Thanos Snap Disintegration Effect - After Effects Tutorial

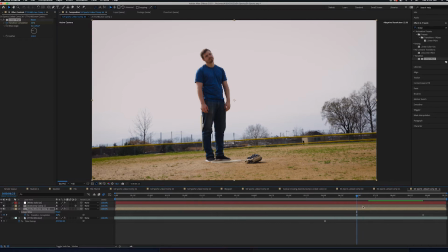8:09 And I think it might be even better to throw even more particles on here. You're gonna want a lot of particles flying off of your character. So we're pretty much all timed up here with the particular layer.
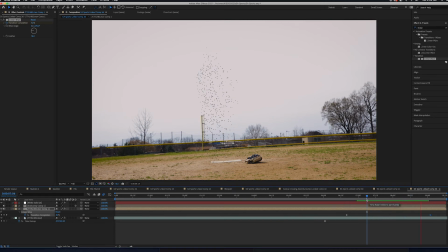8:20 So a couple things I think we're gonna wanna do is I think we're gonna want to even more increase the particles here, make it a whole bunch of particles,
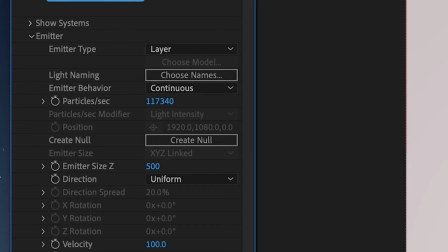8:30 like 100, over 100,000 particles in here. And then a couple other things what we can do is we can make the velocity a little higher.
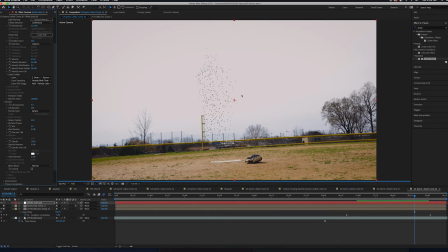8:38 So these particles are flying off a little bit more instead of just kind of floating there and going wherever. And one other thing we're gonna wanna think about is which direction we want the particles to go.
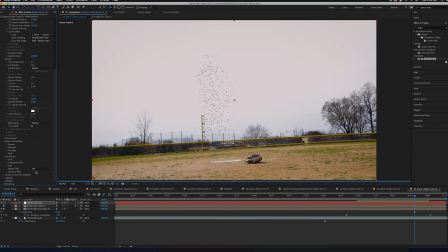8:50 So what we can do here is we can go into the environment and kind of change the gravity a little bit, kind of pull it down so the particles go up a little bit more and push the wind over in the direction that we want them.
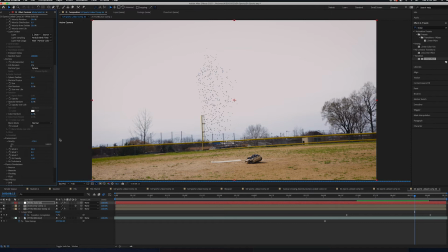9:07 So this doing it this way is gonna make them go in this direction, which is what kind of what I'm going for.
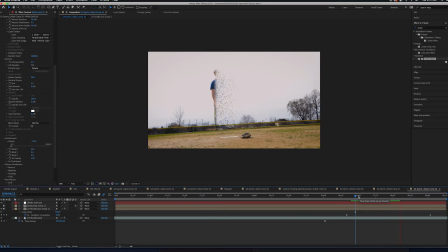9:13 So let's see how this looks. Yeah, so see now the particles are moving a little bit faster and they're going off into the sky there, away from where Brandon was.
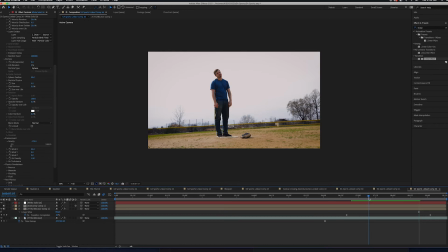9:26 And this is kind of the basis of where this effect comes from, and there's just kind of little tweaks here and there that you would do to make this the way that you want it to look.
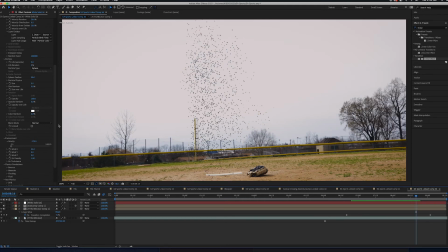9:35 So a couple things that I would suggest doing is, you know, going into your particle size, maybe some of these could be even a little bit bigger, and we can make size random. So there's kind of a varying, you know, different, we vary the size of these little particles here so that's not all uniform.
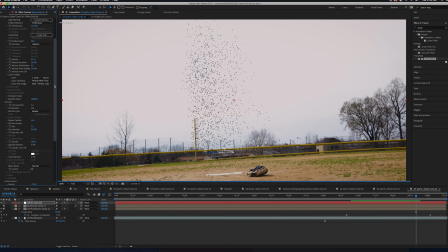9:54 It makes them look a little bit different. We can even change the velocity random a little bit. So some of the particles will be flying off a little faster, some of them will be flying off a little slower. Any of those kind of little details you add in helps kind of sell the realism a bit more,
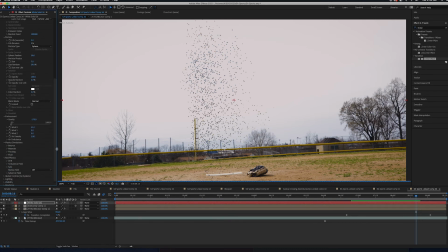10:10 because, you know, it's typically not all these particles would be moving in a uniform formation, and then they would look kind of weird in the end. So it's good to just fiddle with these things and get it to exactly where you think you want it to be.
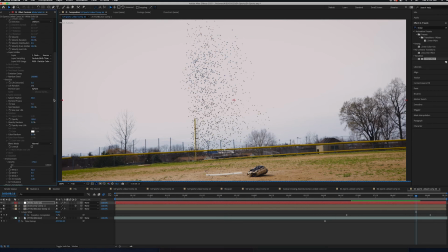10:24 Honestly, we could even use more particles. Cool, and yeah, that looks a little bit better.
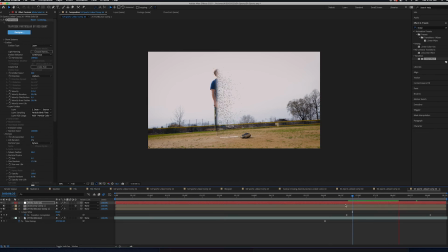10:30 There's, you know, more varying degrees of velocity and size that we have in here. Another good thing to do for something like this is to add motion blur to it as well.
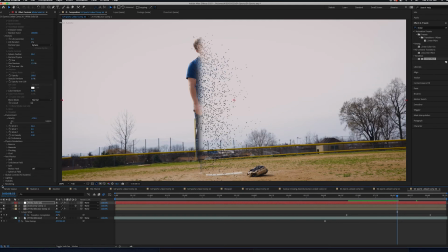10:41 You can do that by kind of going to the motion blur option there and hit that, but something people don't really know about all the time is you can actually go into the rendering settings here in particular and sort of
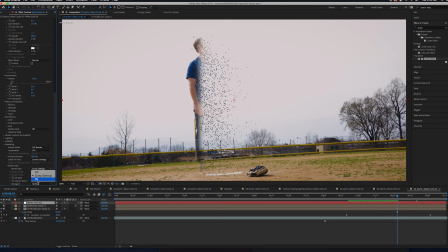10:54 actually specifically target the motion blur here of how much motion blur you want to add and how little. And I think we want to add a decent amount here. So I'm going to go ahead and turn it on here and see what that does.
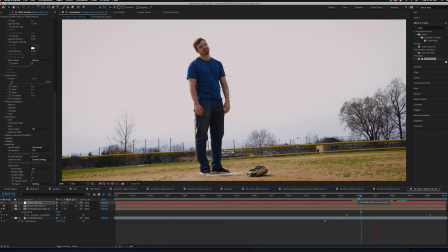11:07 I think it kind of affected a little too much. They kind of look like bugs flying off of him now.
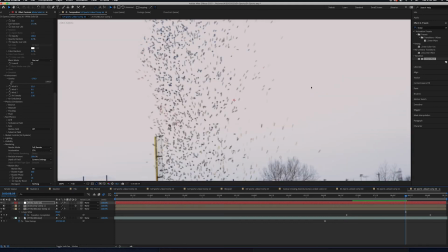11:13 So I'm just going to go ahead and put the shutter angle down a bit.
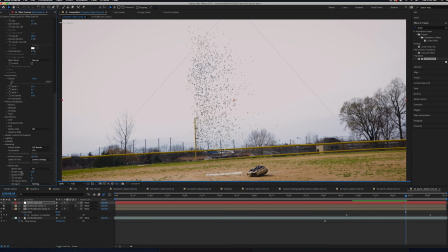11:17 When you bring the shutter angle down a bit on this motion blur, that's kind of the equivalent of bringing the shutter speed up if you're working with like a traditional camera or something. It's going to add less motion blur to it. I think it just needs a little bit of motion blur. I don't think it needs quite this much of motion blur. That's a bit too much.
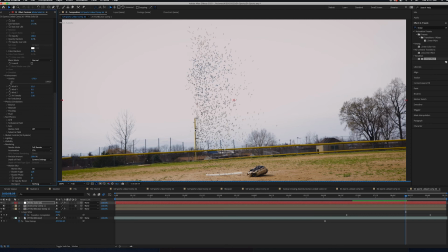11:36 And what you typically want to do is you might want to have it match what the motion blur was in the scene that you were doing.
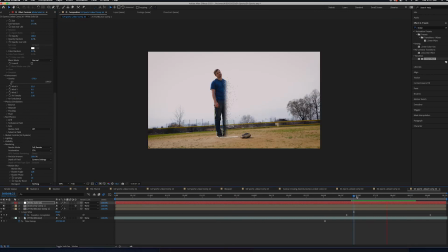11:45 Yeah, and that's the basis of where this effect comes from. If you're doing it through After Effects here, there's a few ways, there's a few different directions you can go from here. I know that some people like to go and
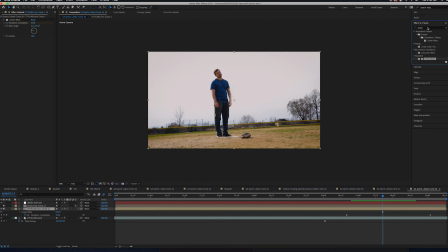11:59 they have the character kind of change a certain color, you know, over the time, maybe more of like a desaturated color over time of the effect. So they're kind of withering away.